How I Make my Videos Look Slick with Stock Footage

In order to grow your YouTube channel, it's very important that you have high quality content. But there's a lot of ways to do that without going out and spending a lot of money on expensive camera equipment and lighting and gear and things. There's a few things that are relatively inexpensive that you can do to increase the production value and the quality of your content. And I'm going to show you guys how I do that with stock video photos. That's coming up. Hey, guys. My name is Tim Schmoyer. And welcome to Video Creators. This channel is all about helping you guys is grow a YouTube audience so you can spread a message that reaches people and changes their lives. And one of the ways I do that is by increasing the quality of my content by using stock video photos from a site called videoblocks.com.
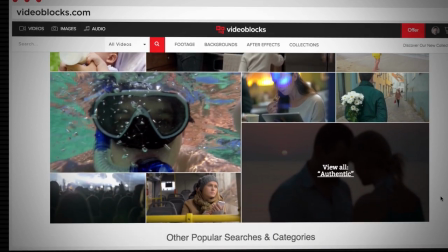And they were actually cool enough to sponsor this video so I can share with you guys exactly how I increase the professionalism of my content using some of the assets on their website. One of the first ways you can do this is to make a really slick looking lower third.
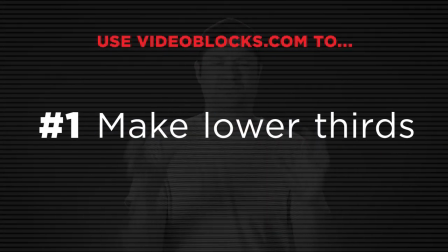If you're ever going to put like text on screen or something, this is a good way to just bring that text to life and make it look really professional and really slick.
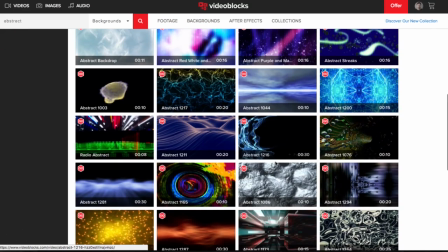I go to their website, I browse through all the background, like motion backgrounds that they have, and I'll find one that has some nice motion to it that I like.
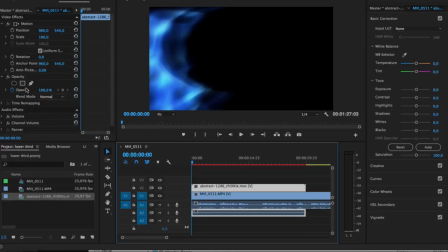I'll download it, put it into my Premiere project, and then I'll just simply crop the top and the bottom,
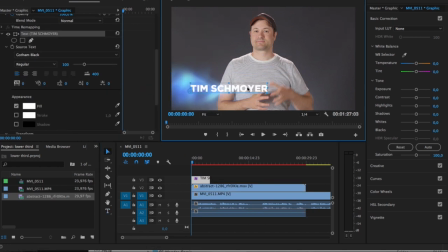maybe change the transparency a little bit, and change the color to suit my needs, and then type some text right on top, and boom, it looks like a really nice, like lower third. Way better than if I had just put text on there by itself. Number two, I sometimes use it in my family's vlogs to fill in story gaps of the story that we're telling.
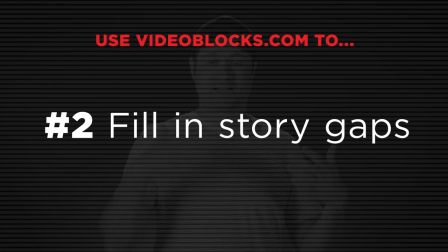For example, there is one night I was in my bed, kind of talking a little bit,
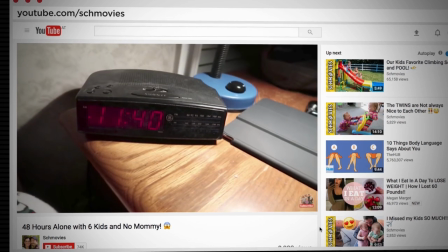and then I woke up the next morning, and I wanted there to be some clear indication that the nighttime had passed,
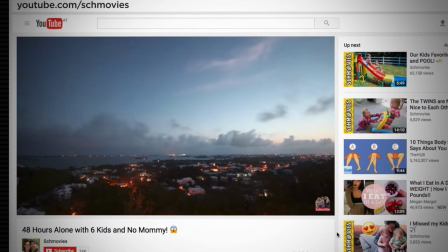and that it was now morning time, the next clip that they saw. And so I simply went to video blocks, downloaded some nice stock footage of sunrise coming up,
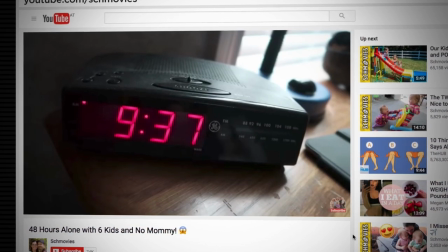and a time lapse of that, inserted that into the story, and now it was clear to the viewer that this was the next morning now when they saw the next clip.
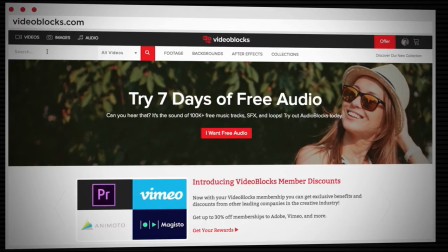I've also done the same thing when I needed to show that we drove from point A to point B, that there's some time in there that elapsed.
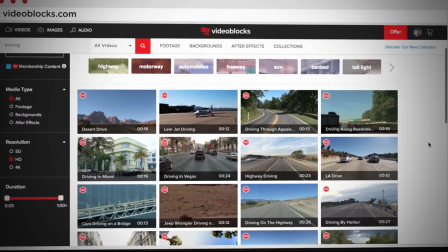And so I go through and pick some nice driving time lapse photos as well, put that into my vlogs. There's a lot of great ways you can use that to tell your story. A third great way to use their stock photos is to use it as backgrounds.
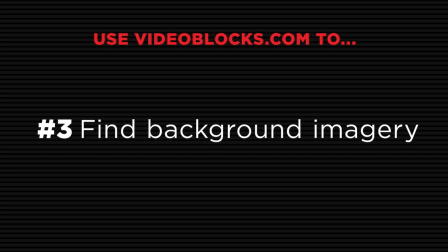So if you are going to have any title sequences or titles just come up on screen, you can just put some of those slow motion background things there.
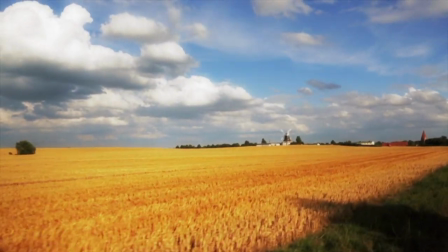Or if you want to tell a story visually, you could have fields or space or skyscrapers or something with some text on top.
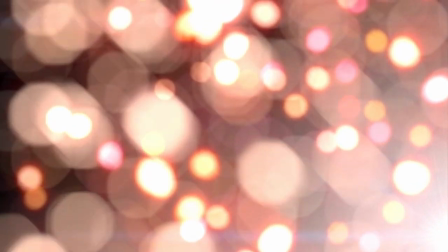It would also be perfect to use during your end screen. When you're wrapping up the video, you've got other elements pop up that give people like an opportunity to click to watch another video.
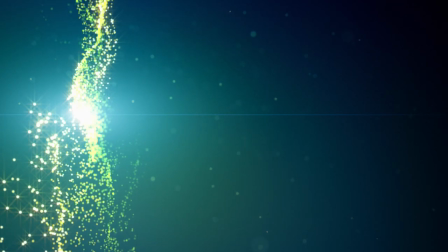You can use motion backgrounds there. Or especially if you're a gamer and you have a green screen behind yourself anyway, and you're going to put yourself as your game cam into your video, you could use a motion background for that. Also, when you're just talking directly to the camera, you probably don't want to show just like the green screen.
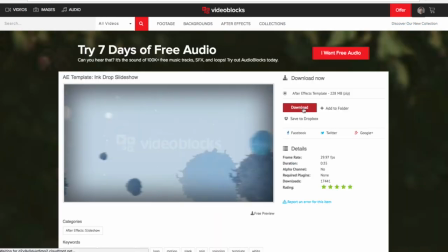The Video Box isn't just about video photos, though. they actually have a large library of After Effects templates as well.
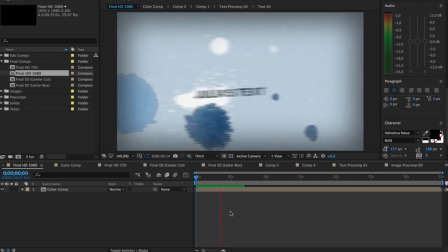And that's exactly what number four is. You can download these After Effects templates and turn them into very slick looking motion animated graphics for your branded intro.
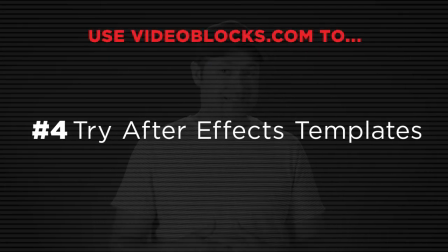In fact, my branded intro that I use for video creators is taken from an After Effects template. All you do is just change some of the text, throw in your own logo, render it out, and boom, you get yourself a really nice looking professional branded intro for your videos. A fifth great way to use stock video footage is if you're like me, and you just spend a lot of your time just standing and talking,
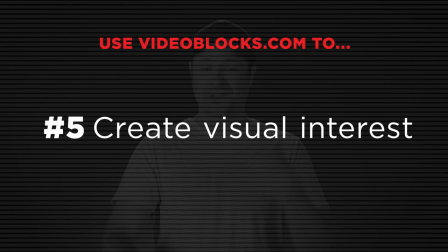and you want something more visual to keep people's attention.
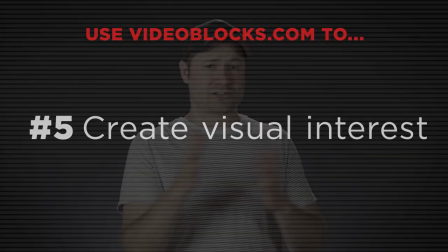Sometimes I will use stock video footage just to kind of illustrate what I'm saying and hook your attention and keep you engaged better. I did this actually even in my sales video for my course, Turn YouTube Into Your Career,
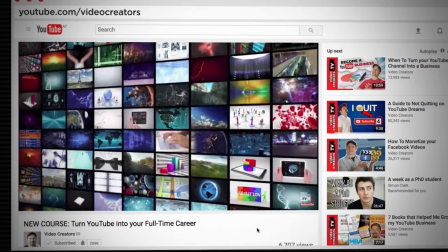where I just showed a lot of video screens kind of flying by to indicate all the hundreds of creators and the thousands of channels that I've worked with, and the creators and everything, just to kind of illustrate that point in that video with that stock photo. It worked beautifully. Perhaps the best part about Videoblocks, though, is that it is very affordable. In fact, even to make it more affordable for you guys, there's a special deal for you in the description below this video here on YouTube. You can click the link or just go to Videoblocks.com slash creators.